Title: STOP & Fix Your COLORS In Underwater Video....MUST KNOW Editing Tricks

What is up, guys? Welcome to yet another video. Hope you guys are doing awesome. It is no secret that underwater footage straight out of the camera usually looks quite bad.
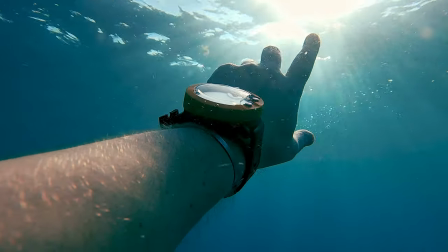It tends to feel washed out, it's lacking contrast, and it's not at all like the cool GoPro advertising you've seen, unfortunately.
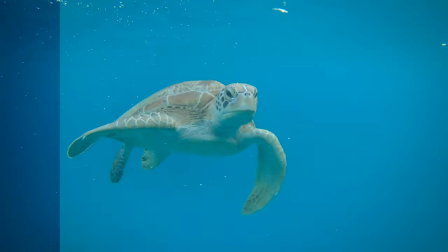Today, I'll show you how to fix it in a few super easy steps. Stick around until the end and I'll tell you a few bonus tricks on how to make your underwater footage look even better. Before we go ahead, we need to speak about one simple piece of theory, and that is the main reason why underwater footage tends to look bad.
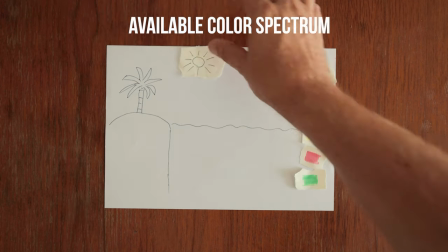You got the sun here and the water surface here.
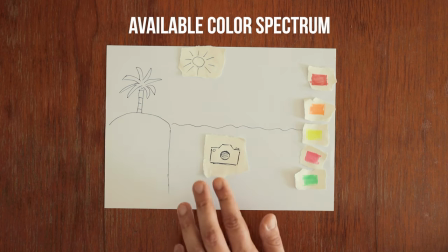Beneath the water surface, you got a much smaller amount of the color spectrum available compared to when on land. So the deeper you go, the more color you tend to lose. Red tends to disappear first, then orange, then yellow,
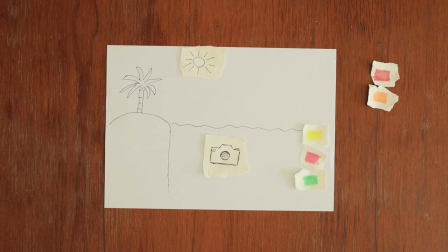and that part of the color spectrum is kind of like the main dominant element that we have to fix in our color correction effort. That means all we gotta do is compensate for warm colors and mainly reds. That principle is the same in any software, no matter if it's photo or video editing, but in this case, I'll demonstrate on how to do it in two major video editing apps. The first one is Adobe Premiere Pro. The other one is a free tool called Hitfilm, which has very simple and intuitive color grading tools that are very similar to popular photo editing apps like Lightroom. But as I said, we are mainly compensating for the color red. That principle is the same in literally any software, so don't get too hung up on a particular tool that you're using, okay?
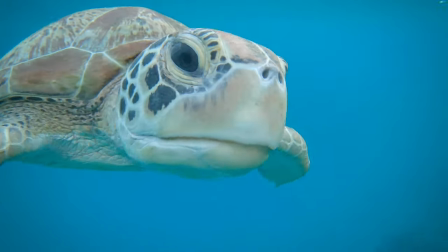Cool, so I selected a GoPro clip that suffers from all of these issues, and I'll show you how to fix it, okay?
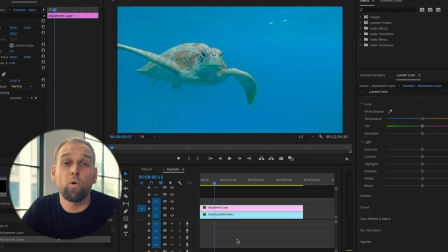So first example, let's load up the clip in Premiere Pro. Now, in any software, there are multiple ways to bring back red. And a popular function that brings back warmer colors is simply the temperature slider.
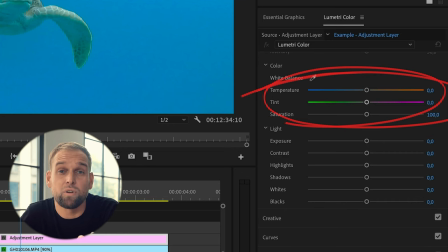So first things first, we notice the very green looking tint, and that results from the lacks of reds and warm colors, as I said.
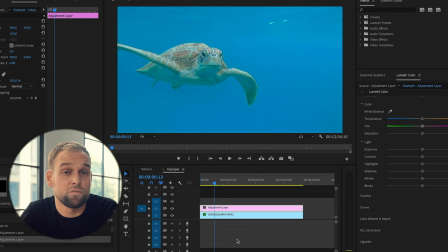That doesn't look great.
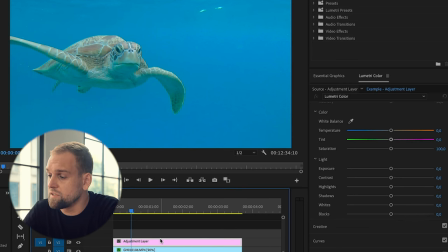So all you gotta do is head over to the Lumetri panel, and now all you gotta do is shift the temperature slider more towards orange, which is a much warmer color.
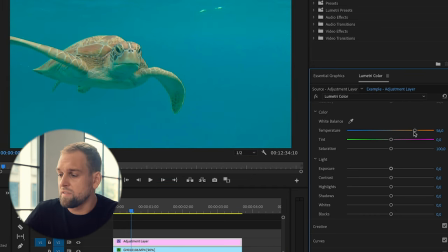And that looks already much better, but I notice that things are still a little bit too greenish and feel a little bit off. So all I have to do is modify the green to magenta slider, which will bring back a more natural blue hue. Cool. Next, I want to bring back more details and restore contrast in the image.
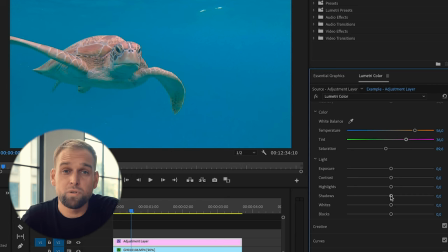And what I like to do is, first, I lift up the shadows and I tend to decrease the highlights to kind of bring back information in the image. And then I like to push up the whites, pull down the blacks, and I can also increase the contrast a bit. Premiere also has an excellent inbuilt LUT that I find super suitable for underwater footage, and it gives you a more dramatic, stylized effect.
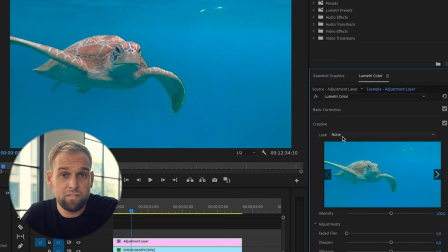So just head over to the creative panel and now you can simply select that
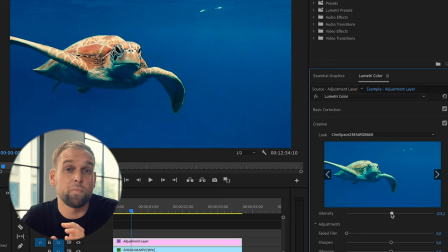and you'll see that things get way too oversaturated. So make sure to decrease the intensity and voila, awesome.
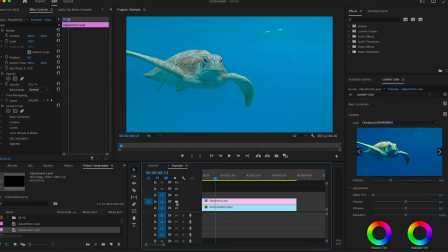Here you see the before and after with and without the color grade. And as you can see, the turtle looks so much more natural and has a lot more vibrant colors. Got a few more bonus tips prepared for you, which will help you to avoid bad underwater footage in the first place. But first, I show you a few more sophisticated tools in Hitfilm. Another popular function that exists in virtually any editing software is called curves.
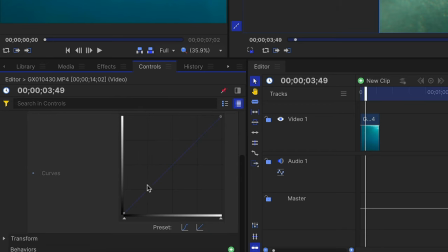Curves allow you to increase or decrease contrast or target a specific color channel. So that is really useful for us because we want to target red specifically.
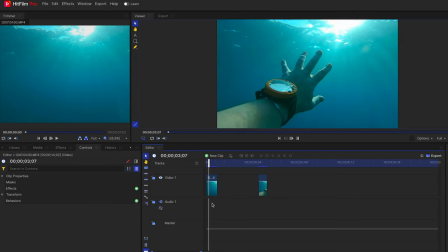So after I've loaded up Hitfilm, I head over to the controls and select effects. Now there is a curves function, and what we want to do is select the red channel.
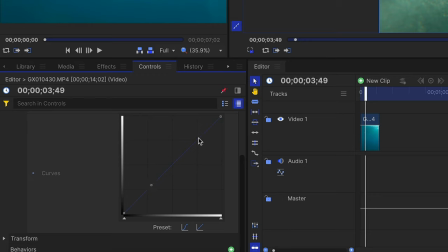And now the lowest part represents the shadows, the middle part represents the midtones, and the upper part represents the highlights.